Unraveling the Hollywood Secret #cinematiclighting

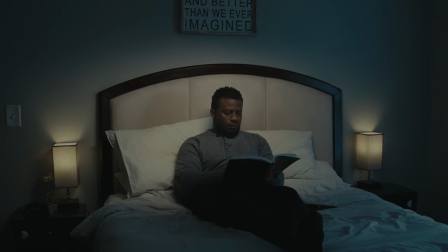Most nights are easy. But tonight, I'm trying.
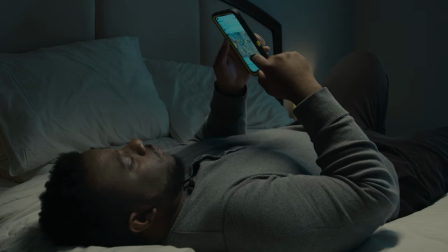Trying to stay distracted. Be the good Samaritan everyone expects me to be. But I feel the urge. That urge is wanting to take control.
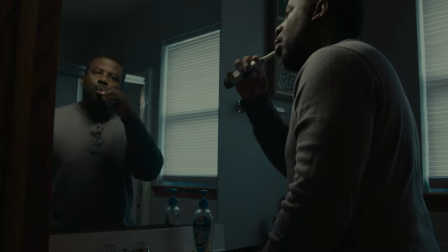I must distract. Don't let it win. But I think it's time.
Yo, what's up, guys? Thank you for checking out my video. Right now, I'm gonna break down every single scene and tell you exactly how I got what I got. On every single shot, I used one light. That's right, the Godox TL60. Now, the light you have doesn't have to be this light. It could be a COB light, a cheaper tube light. It could be one of the flat light mats. The important thing is just to understand how we get what we get, and that I'm gonna help you with. Now, I've been seeing a lot of the one light challenges on YouTube, and I honestly feel like you need at least two lights. Most of these one light challenges that you see on YouTube, they are done using two lights. You just don't realize it. One is your key light, and then one is usually an ambient light, the sun.
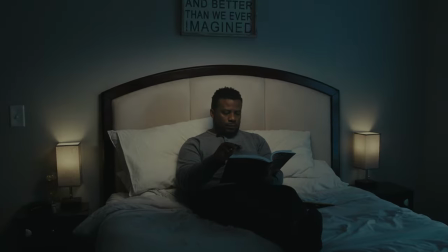So on this scene, I opened my shades and let the light fill the room. I put my camera at the 400 base ISO because that is my native ISO.
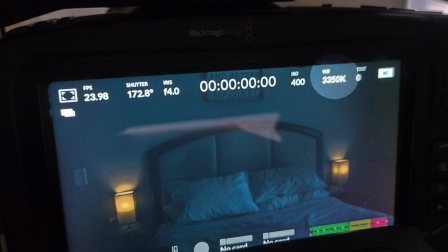I put my color temperature on 33 to 3500 to get that cool blue tone. I put on my practicals.
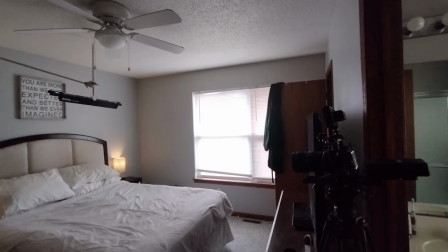I used the Godox TL60 overhead above to light me. I use false color. For my false color setup, I'm looking for lighter skin to be in the pink or green range and for darker skin to be in the gray or green range. Anything that falls into the blue is a total loss of information. Anything that's red is totally blown out. Now, sometimes you will have some shadow information if you're shooting for a nighttime look that will happen to fall into the blue, and that's okay.
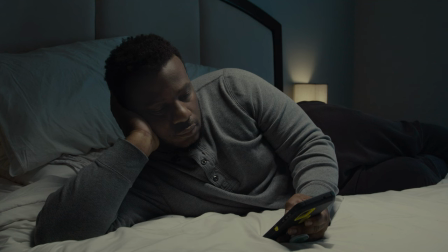Moving on to scene two. I did the same exact setup.
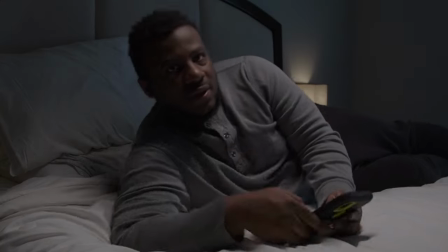Only thing I did was brought the camera closer, turned myself around, and positioned myself so that I can see the practical in the back to create a little bit of depth. On the third scene, I moved myself to the edge of the bed, moved the camera and the light overhead.
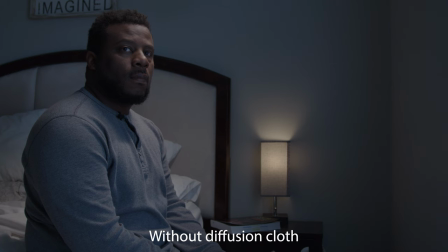I liked one look that was really sourcey, but then I tried something different.
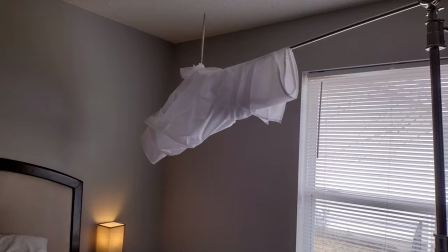I took some diffusion cloth, wrapped it around my tube light just to see if that would soften it up and just how that would look. And I liked it, but it was a little too soft. I might be in the minority when I say that I like a lot of contrast in my images. I like to see the difference in light and dark. I believe it adds a little bit of drama and texture.
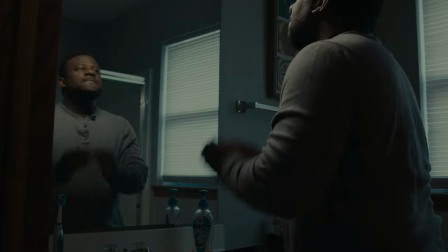Now on this last scene, I didn't want to shoot towards the window, but it's pretty hard to avoid. There's the mirror in there and it's such a small and tiny space. I mounted the light above the sink. I just happened to have a piece of metal. I used these magnetic tube holders made by 9V.
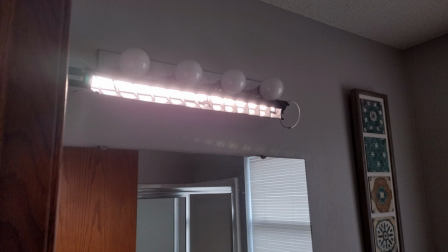I put one on the tube and stuck it up there and it held perfectly in place. I then shined the light towards myself. Now let me just go ahead and say that this can be done in Premiere as well. Only thing you need is the Kodak 2383 LUT. I bought the footage into DaVinci Resolve.
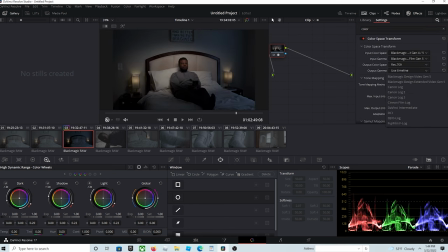I did a color space transform to convert the footage from Blackmagic to Cineon. And the reason I did that is because the supplied 2383 Kodak LUT inside of DaVinci Resolve uses the Cineon standard.
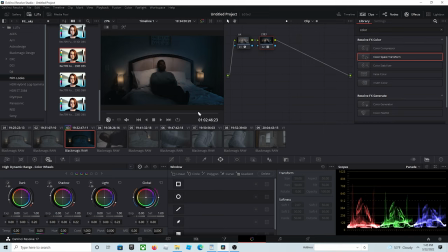So then I dropped the LUT on in another node to go from Cineon to 2383 Rec 709. Most of the heavy lifting was already done for me right there with that conversion. Only thing I had to do was just go in.
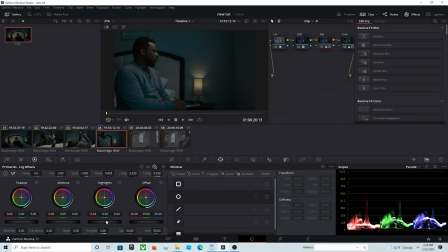I lowered the gain on the highlights just a little bit. And then I put some green into the highlights and that was it.